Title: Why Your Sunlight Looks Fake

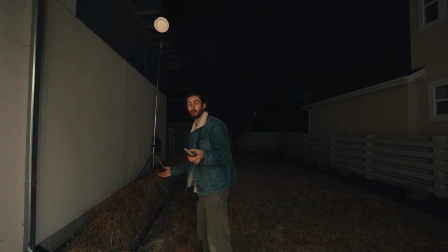So when I first started cinematography, I obviously wanted to make these beautiful sunlit scenes, and what I'd do, I'd stick a hot sunlight right out the window and it was beautiful and golden.
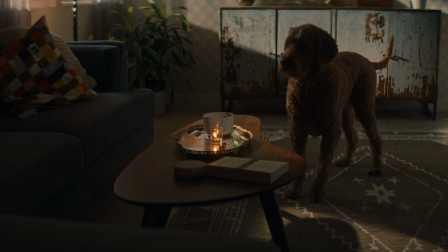Well, as I've progressed and as I've learned more, I've realized that it's kind of all wrong, and I'm gonna tell you why.
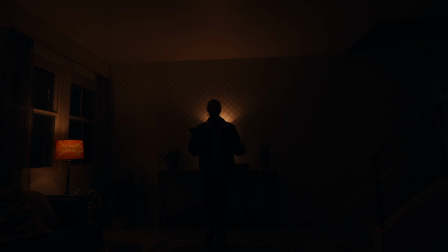So I've got this sunlight scene here, but news to you, it's all a lie. It's actually middle of the night right now.
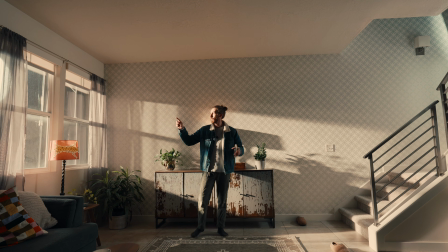But I'm gonna walk through a little bit of how we got to this point, but I really wanna focus on sunlight and why your sun may not look like sun.
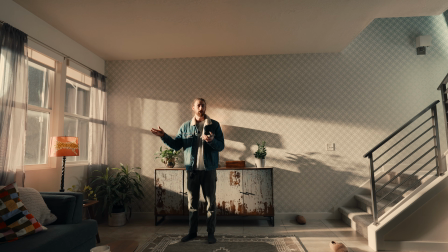What I mean by that is being accurate to true daylight. So let's go ahead and break into that. Camera we're working with, I'll just give you guys a quick rundown.
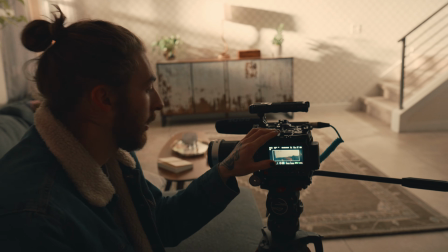If you're curious, it's the Blackmagic Pixis that we're running it on, and I'm running it on the Blaze Arcados.
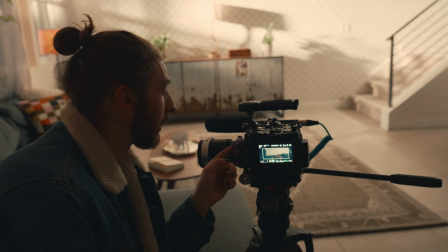Reason, because the PL filter that I have, it doesn't fit my spherical lenses, so all I can run are these Blazars.
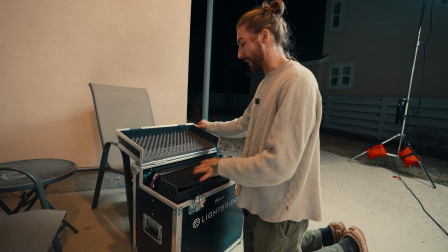These are something I'm really excited about. They didn't send them to me, I just went out to the rental house.
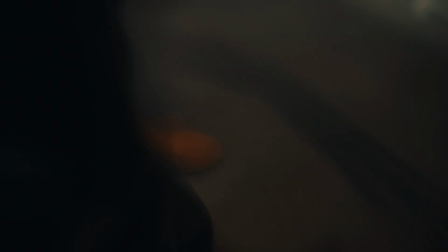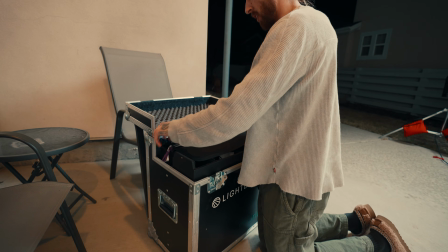It's the CRLS, the Light Bridge reflectors. And all it is these big mirror boards.
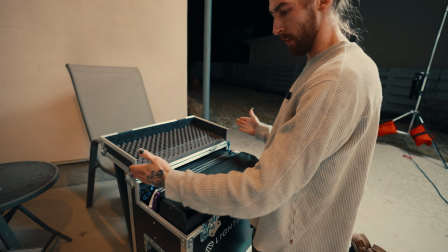They've got different variations. They've got, I think these are the 50s, which are 50 centimeters. They've got smaller variations as well.
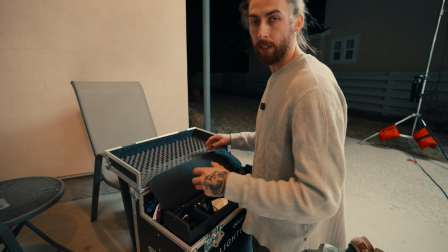These are something that I would love to use all the time. Lightbridge, if you're watching this, call me.
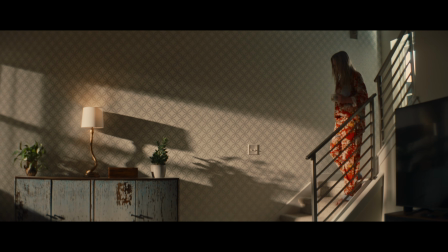So we're starting here with your coffee mug. You know, you're coming out, day's amazing, yada, yada, yada.
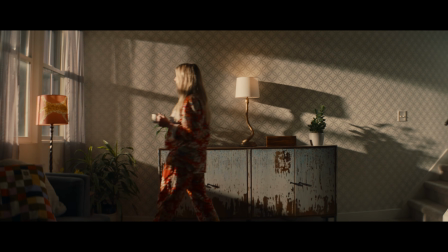You come over here, you stroll across, you're like, huh, what kind of day is it? You peek outside, sweet.
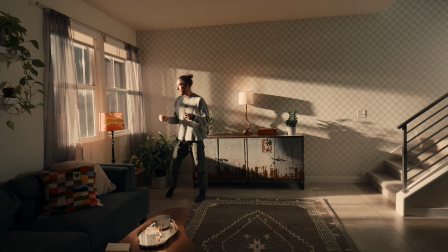So you're thinking the sun is way far away in the sky. So it doesn't matter if you're standing right here or if you're standing here, it's gonna be the same brightness. Howdy. I'm sorry you have to see us like this. Listen, we're editing right now, and I want to say something I forgot to say in the video. We're all thinking of the windows dark.
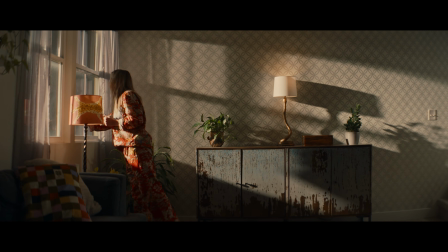Obviously, that's one thing that I missed. I did that just for the sake of my neighbors and speed. It was just me. The purpose for me was just showing you guys the quality of the sunlight coming through the window and not what we see necessarily through the window. Two things I would have done to do that is either blast light into the subject, which is my neighbor's house. Not gonna do that. That would just illuminate the house and make it look like it's daylight. The other option is putting like a white bounce that's out there and shooting into that white bounce just so it's illuminated and at least white. I didn't want to do that either, just for the neighbors and the sake of time. So on behalf of Sunday, we both apologize. Please don't blow me up in the comments. I know the window's dark, but you guys get the point. I love you.
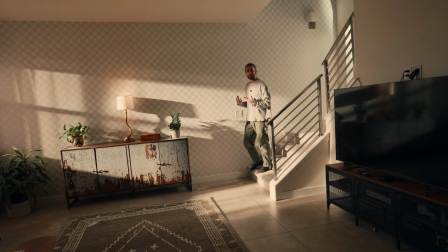So when she starts here, I don't want this amount of sunlight to be too drastically different walking across here to the point.
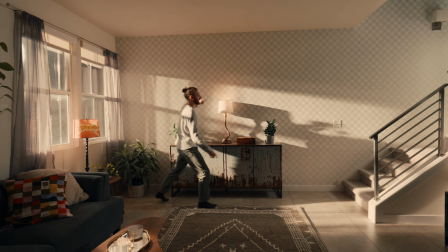And you can see that right here with this kind of wash. If you look at here and here, I'd say it's a pretty comparable exposure because that light is all the way across the yard.
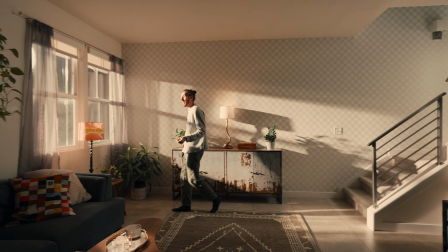So what we're gonna do, we're gonna make a move. We're gonna do kind of what I did in the beginning years of me being a cinematographer, and I'm gonna stick that light right outside the window.
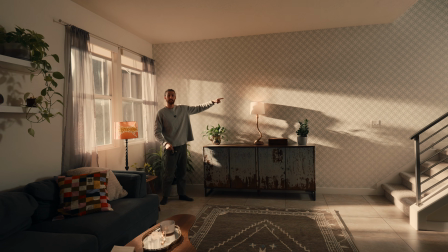And we're gonna see how drastic this light is actually gonna change.
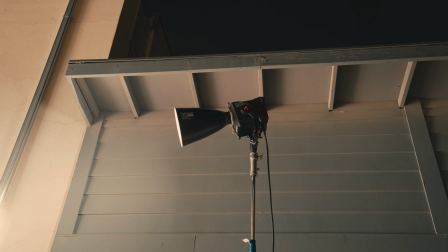So what we're looking at for our sunlight is this Aperture 1200X, and I've got this probably 30 or 40 feet from the window here.
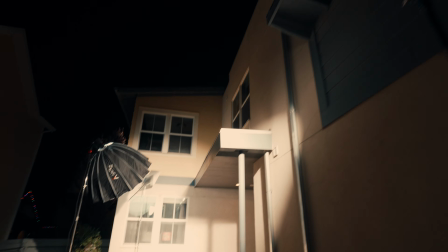So I've got that with the narrow dish pretty high in the sky on this combo stand, and you can see what it's doing here.
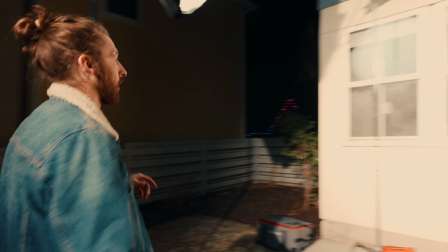It's coming here, this is our window.
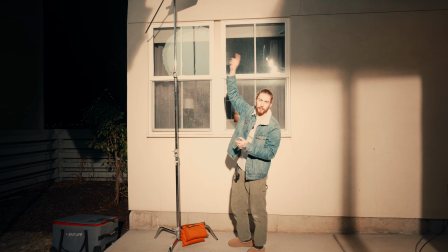We've got it blasting in here across the wallpaper, and we can see how we cheated that with the CRLS just to bounce the light just a little bit further, just to hit onto that table,
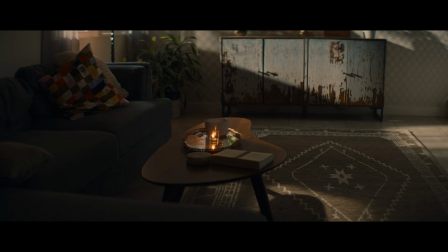because I just wanted to bend a little bit more attention to where she is reading with the book.
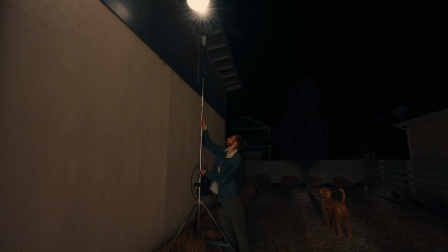I'm gonna bring everything down, and we're just gonna make the move.
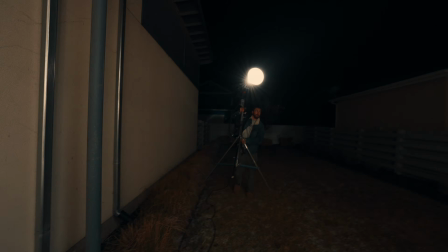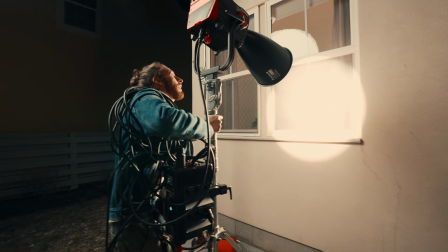All right. So this is something that I would have done a handful of years ago when I started.
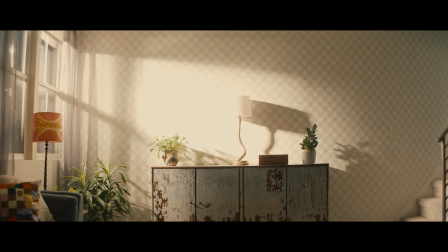Let's just stick it right here, because in theory you're like, sun's bright, you want to get it as close to the window as you can because that's going to be as bright as you can.
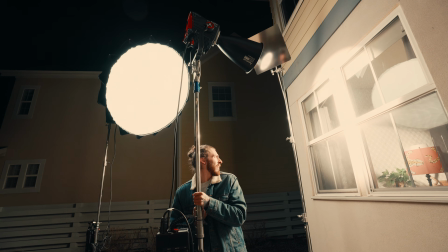But we're going to go inside and we're going to see all of these imperfections.
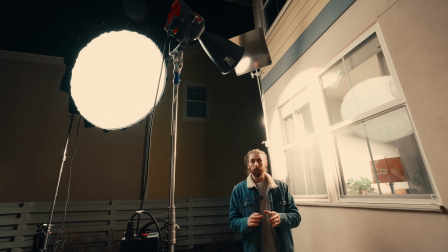So you can see that it's already, I mean, we're not going to adjust the output at all. We're just going to keep the exposure here for a minute, and we're going to go see the difference that it's going to make.
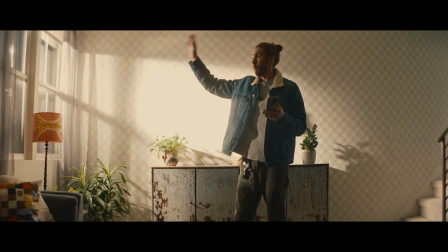So again, the output is exactly the same as it was 40 feet away. We're going to adjust that in a second, but you can already see there's a lot going on here.
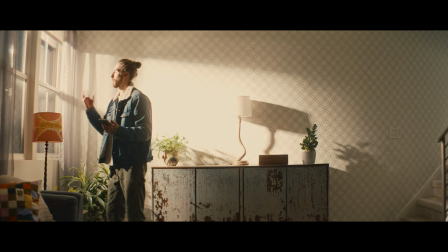One, it's incredibly hot on me right here.